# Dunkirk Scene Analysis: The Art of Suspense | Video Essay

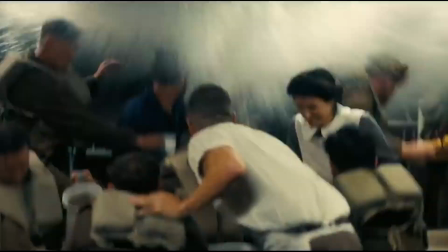0:19 In my rewatching of Dunkirk, I realized there wasn't much character development throughout the film,
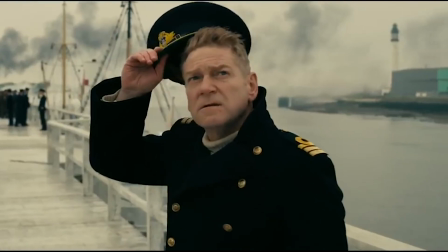0:25 but at the same time, I felt deeply for the characters on screen.
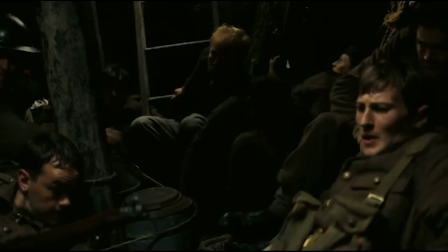0:28 So how was it that I was able to empathize with characters with very little character development?
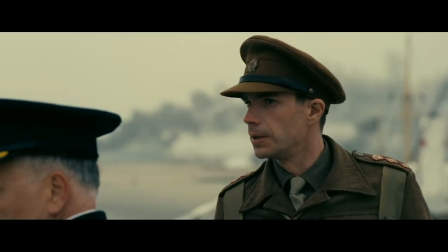0:35 In my research, I found that Christopher Nolan designed the film in this very way.
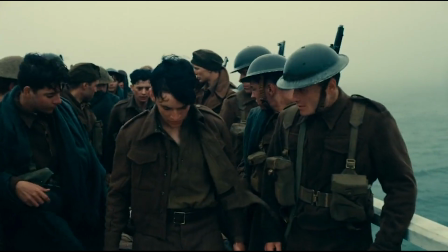0:39 And so I wanted to address the story very much in the language of suspense. That's the most visual language of film there is. And so it leads you towards an approach stripped down of dialogue.
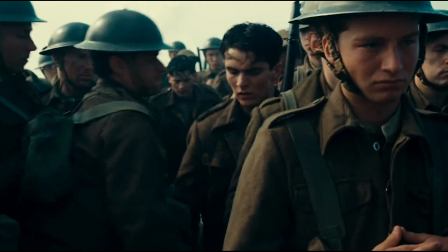0:54 Instead of using explicit dialogue, Nolan used suspense to make us care.
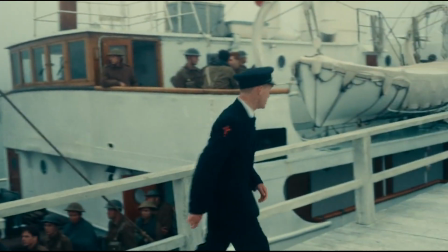0:59 But it begs the question, what is suspense, and how can it be used as a tool to create empathy?
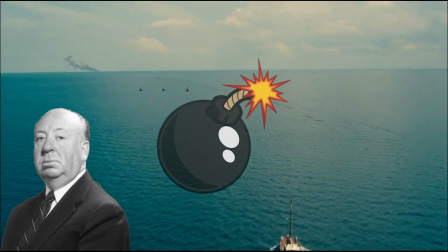1:04 Alfred Hitchcock's famous bomb example compares the difference between shock and suspense. Imagine we have a family having a nice conversation when all of a sudden
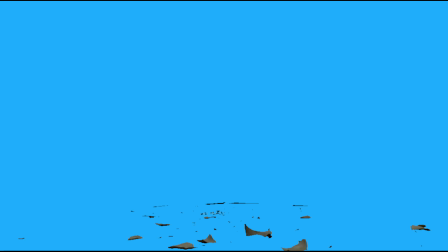1:17 we are left with about 5 to 10 seconds of shock and bewilderment.
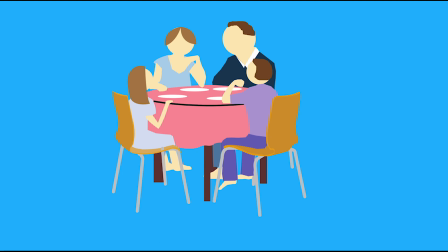1:22 Let's take that same family, but this time we are told that there is a bomb underneath the table. Suddenly, that conversation about Sally's mediocre grades becomes intense. We hear the bomb ticking and the family none the wiser. Tension builds as we yell at the family to take cover. The prior knowledge of the bomb gives the scene that element of suspense.
But suspense is essentially an emotional process. You can only get the suspense element going by giving the audience information.
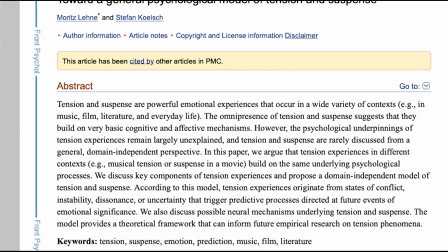1:59 In an article entitled Towards a General Psychological Model of Tension and Suspense, Moritz Lane and Stefan Kolsch explore the steps to achieving suspense.
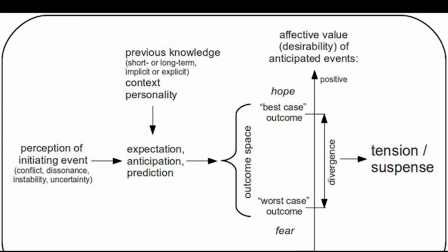2:08 In the end, they theorize the formula, and today I want to focus on the 3 main pillars necessary for suspense.
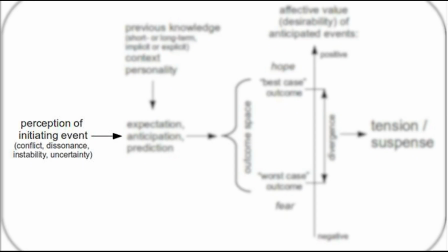2:13 Beginning with conflict, dissonance, instability, and uncertainty that leads to expectation, anticipation, and prediction, resulting in positive or negative outcomes, which finally gives us suspense.
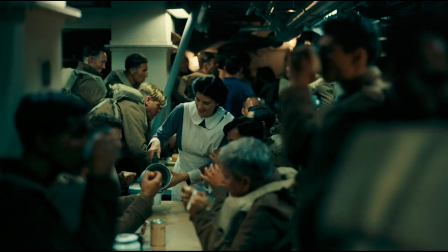2:25 The scene I will be looking at today is the U-boat bombing of the battleship. Like any good story, conflict sets everything into motion.
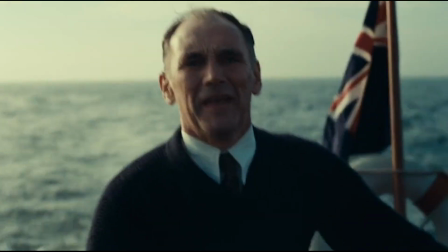2:32 The conflict here is in the context of war and survival, but the suspense for this specific scene begins when the shivering soldier is saved.
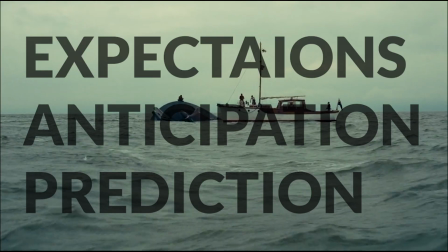2:41 This quick scene sets into motion our expectations, anticipation, and prediction.
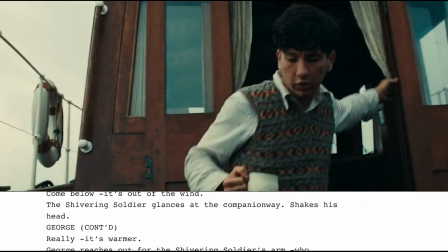2:46 Do you want to come below? It's much warmer. It's out to wind.
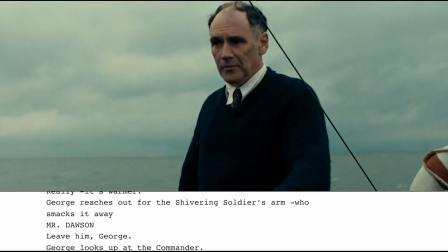2:52 Here you go. Even me, George. He feels safer on deck.
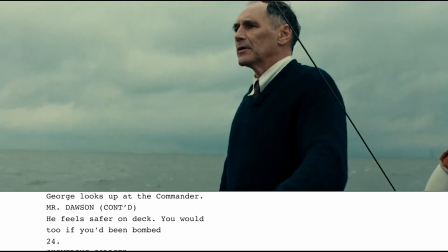2:59 You would too if you'd been bombed. U-boat. It was a U-boat.
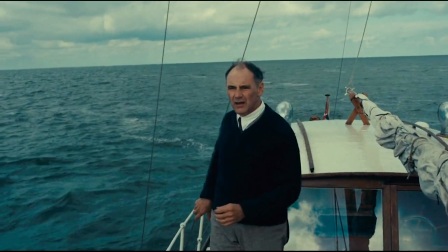3:06 This scene provides us with 2 pieces of important information for the following suspense.
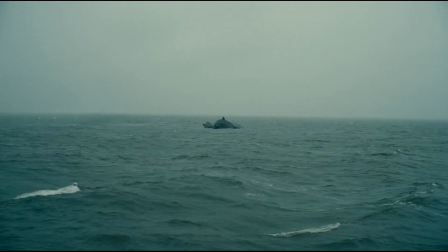3:11 1, that there will be a U-boat bombing, and 2, not many men will survive.
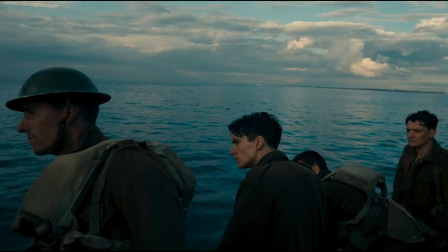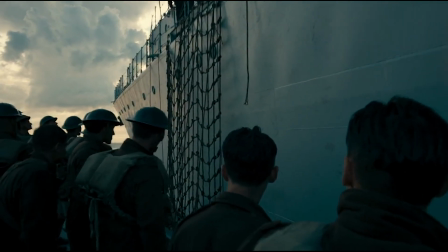3:22 The next scene has Tommy and Gibson reaching a new ship. From the previous scene, we as viewers carry over the information of impending bombings.
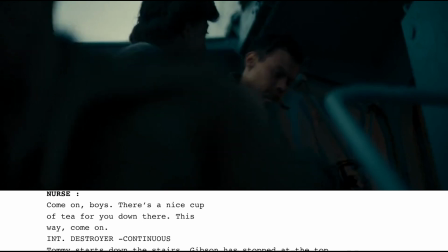3:31 Keep going down. It's a nice cup of tea for you down there. Keep moving down.
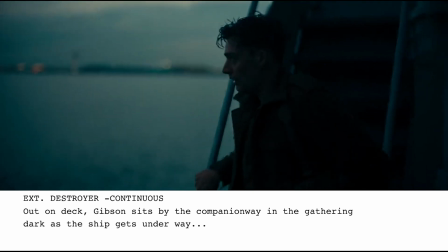3:36 Take a Exterior, destroyer. Out on deck, Gibson sits by the companionway in the gathering dark as the ship gets underway.
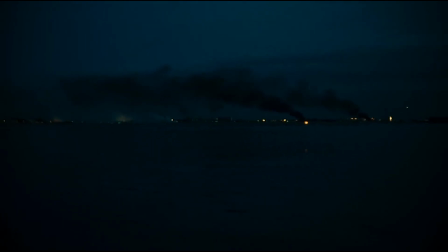3:45 Gibson deciding to stay outside the ship reinforces the tension of doom.
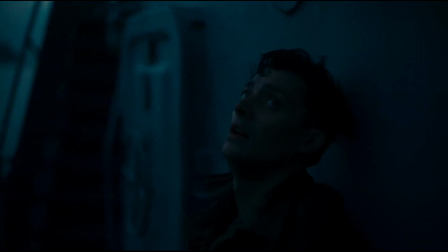3:50 Will it be this ship bombed and sunk? Inside the ship, it's a different story.
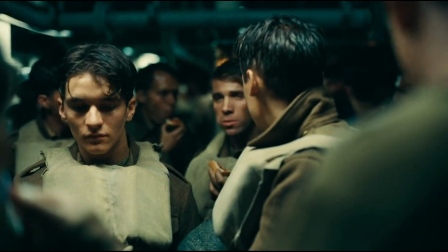3:55 With shelter, food, and nurses comforting Tommy and his fellow man, we can almost assume that the worst is over.
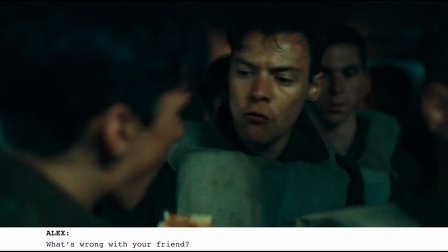4:02 What's wrong with your friend?
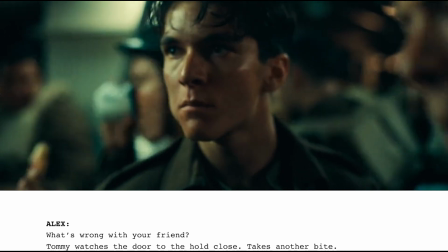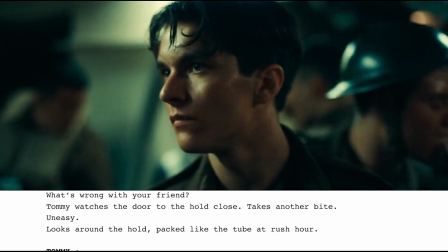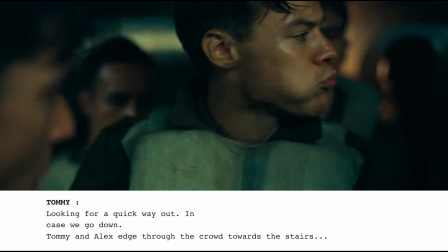4:13 He's looking for a quick way out. In case we go down.
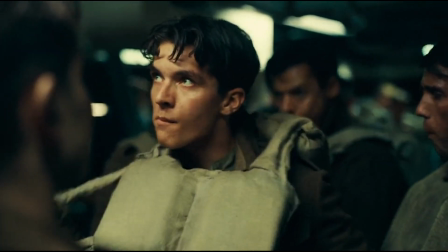4:21 The hesitation expressed between Tommy and Alex puts into question this newfound space as they prepare themselves for the worst.